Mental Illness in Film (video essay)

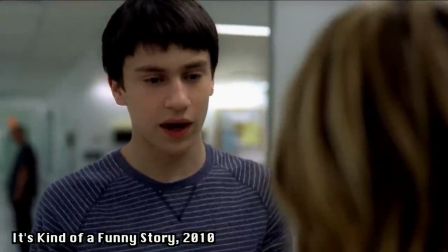4:04 These disorders in particular are also often shown in teenagers, which I think helps normalize it for people my age and allows us to relate.
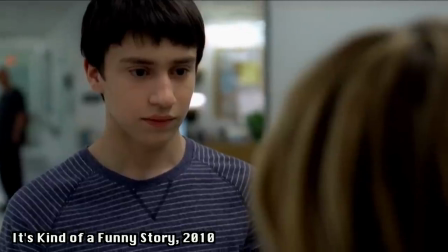4:12 Anxiety disorders are the most common type of mental illness in the US and often play both small and large roles in film.
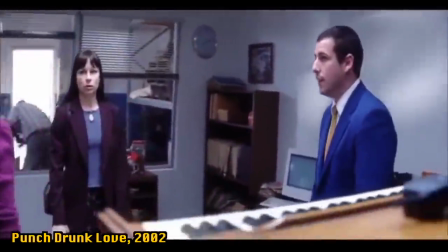4:17 I think anxiety can be easier to portray on screen than other disorders because of the physicality that can be involved, despite the disorder still being an invisible disability.
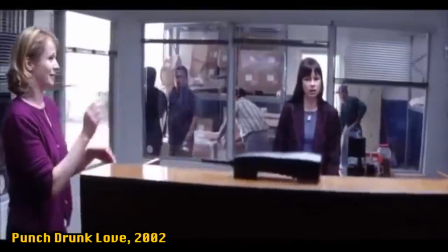4:26 Severe anxiety can cause hyperventilating, sweating, nausea, trembling, and film understands visuals.
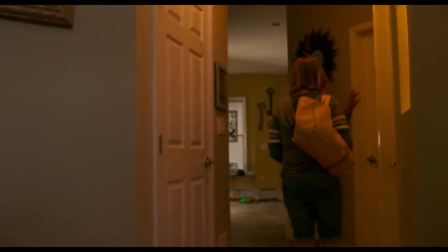4:32 Take this scene from Bo Burnham's 8th grade,
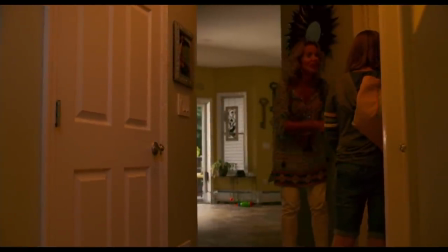4:34 where middle schooler Kayla experiences severe social anxiety at a birthday party and becomes overwhelmed, possibly having an anxiety attack.
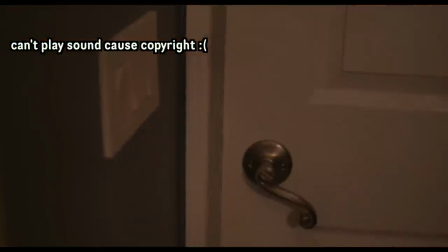4:42 Staccato notes resembling a fast heartbeat play with tense rising synths before Kayla shuts herself in the bathroom. The
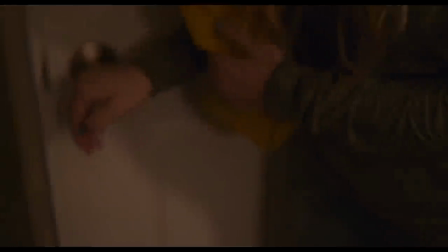4:49 handheld camera gives a sense of instability, and close-ups make the scene intimate, almost uncomfortably close,
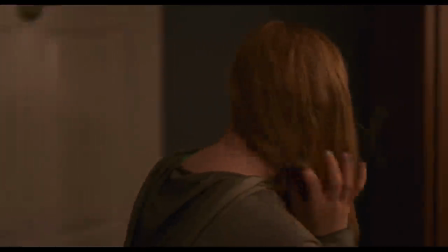4:54 mirroring Kayla's discomfort. Kayla's hyperventilating breaths echo metallically in the bathroom as she paces, the camera following, going in and out of focus to disorient like blurry vision.
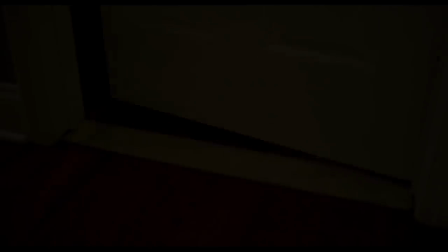5:03 I find this to be an excellent representation of anxiety, and the whole film does a wonderful job of providing a realistic, relatable portrayal.
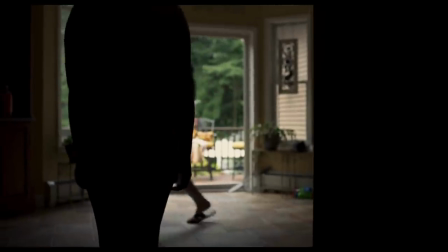5:10 I think depictions of anxiety and depression are generally more realistic because it is more likely that the artist creating the film or story has experience with the disorders.
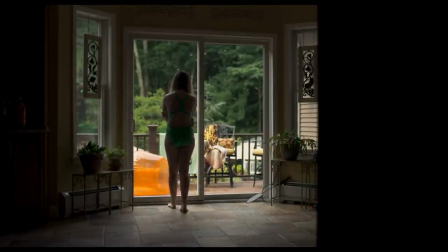5:18 Bo Burnham, for example, has dealt with anxiety and depression, as has Stephen Chbosky of Perks of Being a Wallflower,
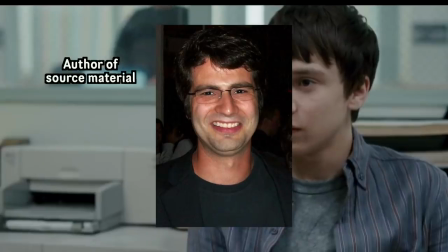5:25 It's Kind of a Funny Story's Ned Vizzini, Melancholia's Lars von Trier, etc.
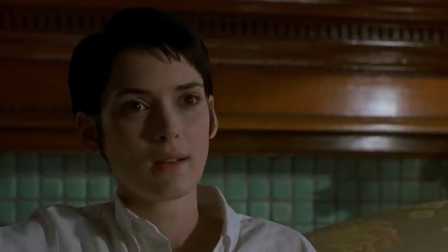5:29 Actual experience with a lived identity is generally going to make art more authentic and probably realistic.
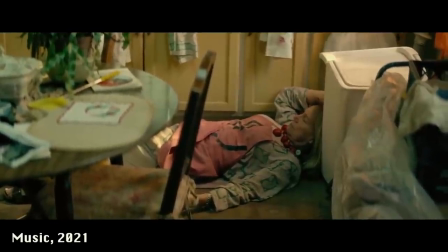5:35 When that doesn't happen, we get things like Sia's recent film Music about a girl with autism.
I don't know why, but I've always had a thing for special, and they're called special abilities now, not special needs. As accurate a representation as that I know. Yeah.
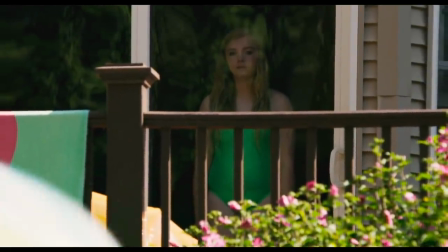5:58 Psychological disorders other than the likes of depression are sometimes portrayed when filmmakers have little knowledge of the disorder due to things like rarity or pre-existing stigma and misinformation,
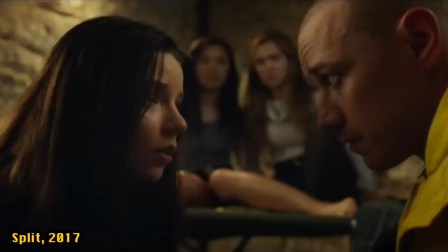6:07 and so the cycle of stigma continues. For example, dissociative identity disorder, formerly known as multiple personality disorder.
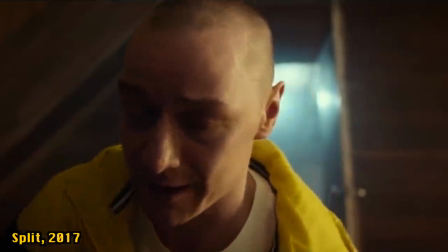6:14 Films like Split, where the antagonist has DID, explicitly use the disorder as a villainizing tool.
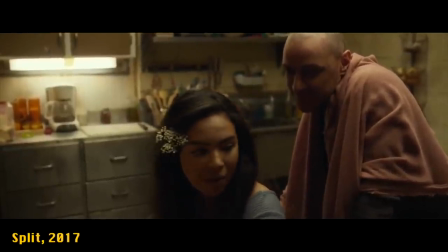6:19 Their disorder is the source of the conflict and violence.
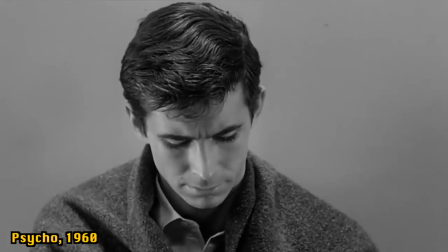6:22 This can also be seen in films like Hitchcock's Psycho, where killer Norman Bates seems to have a split personality. DID is a rare disorder,
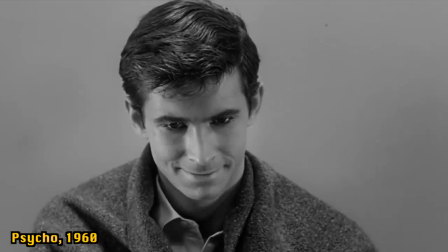6:29 and I would even go to say it's overrepresented and highly, highly misrepresented in film.
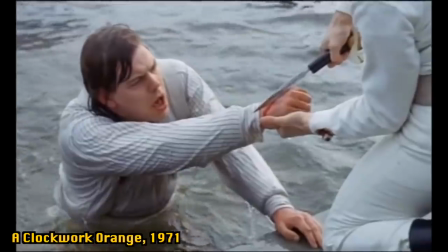6:34 Same for disorders like sociopathy or antisocial personality disorder. Every villain is a sociopath or a psychopath or a narcissist.
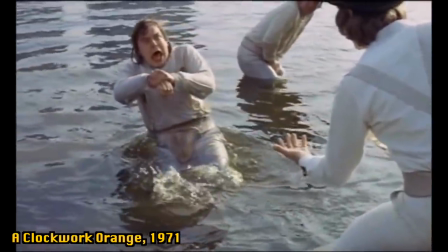6:42 These words become ingrained in our minds through media, allowing us to forget they are real disorders and that in real life, not everyone with these disorders is a serial killer.
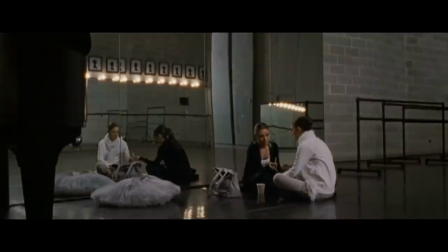6:55 There is a commonality between most depictions of mental illness in film. White.
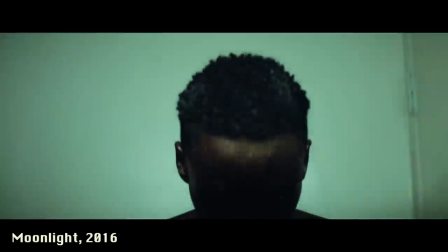6:59 Young white men, young white women, middle-aged white men, middle-aged white women. People of color face specific barriers, trauma, and socioeconomic factors that affect mental health.
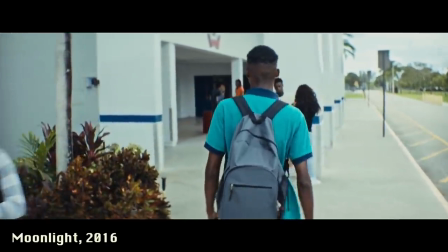7:08 It can be difficult for BIPOC to receive the care they need, and stigma within their own communities contributes to this.
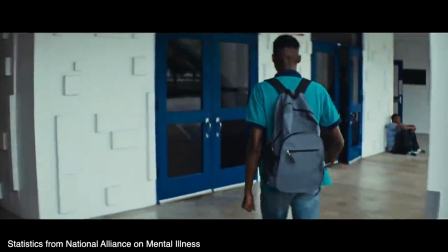7:14 According to the National Alliance on Mental Illness, in one study, 63% of black people surveyed believed that a mental health condition is a sign of personal weakness.
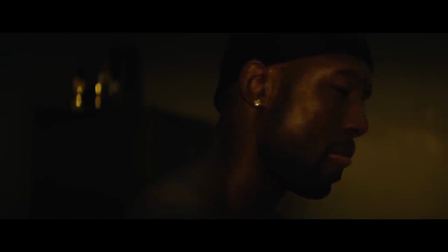7:22 A lack of representation in media can be as harmful as poor representation. I tried to research films that represent mental health in people of color.
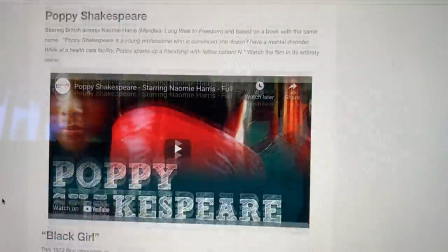7:30 Most of the films I had never seen or even heard of, and the list was small. The representation for minorities is far less compared to that of white.
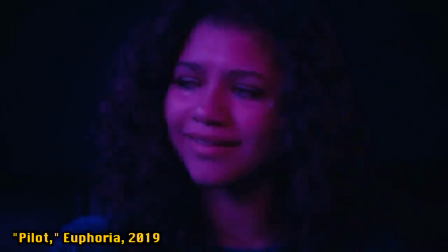7:37 Some television shows are starting to include more portrayals, but films that get praised as the pinnacle of mental health representation are white.
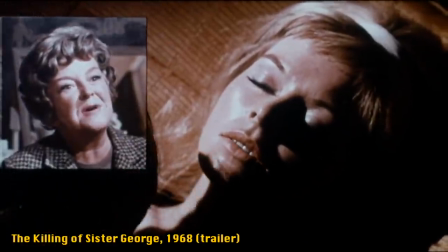7:45 This trend can be applied to other minority identities, and when we do witness the intersection of certain identities and mental illness on screen, it can be incredibly damaging.
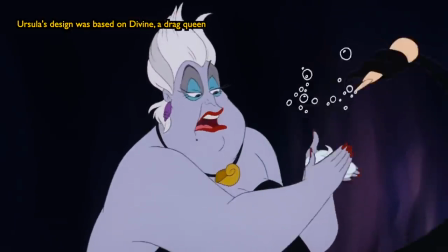7:53 For example, let's look at the associations between queerness and madness in film.
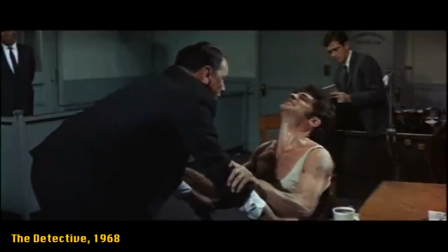7:57 There's an unfortunate pattern of, quote, insane characters with implied mental illness being queer-coded, from Disney to horror films.
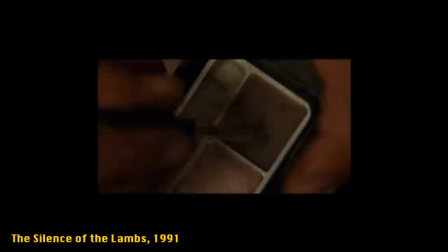8:04 In Silence of the Lambs, murderer Buffalo Bill has been denied gender reassignment surgery, killing women to wear them as a suit, a reference to Bill's own identity.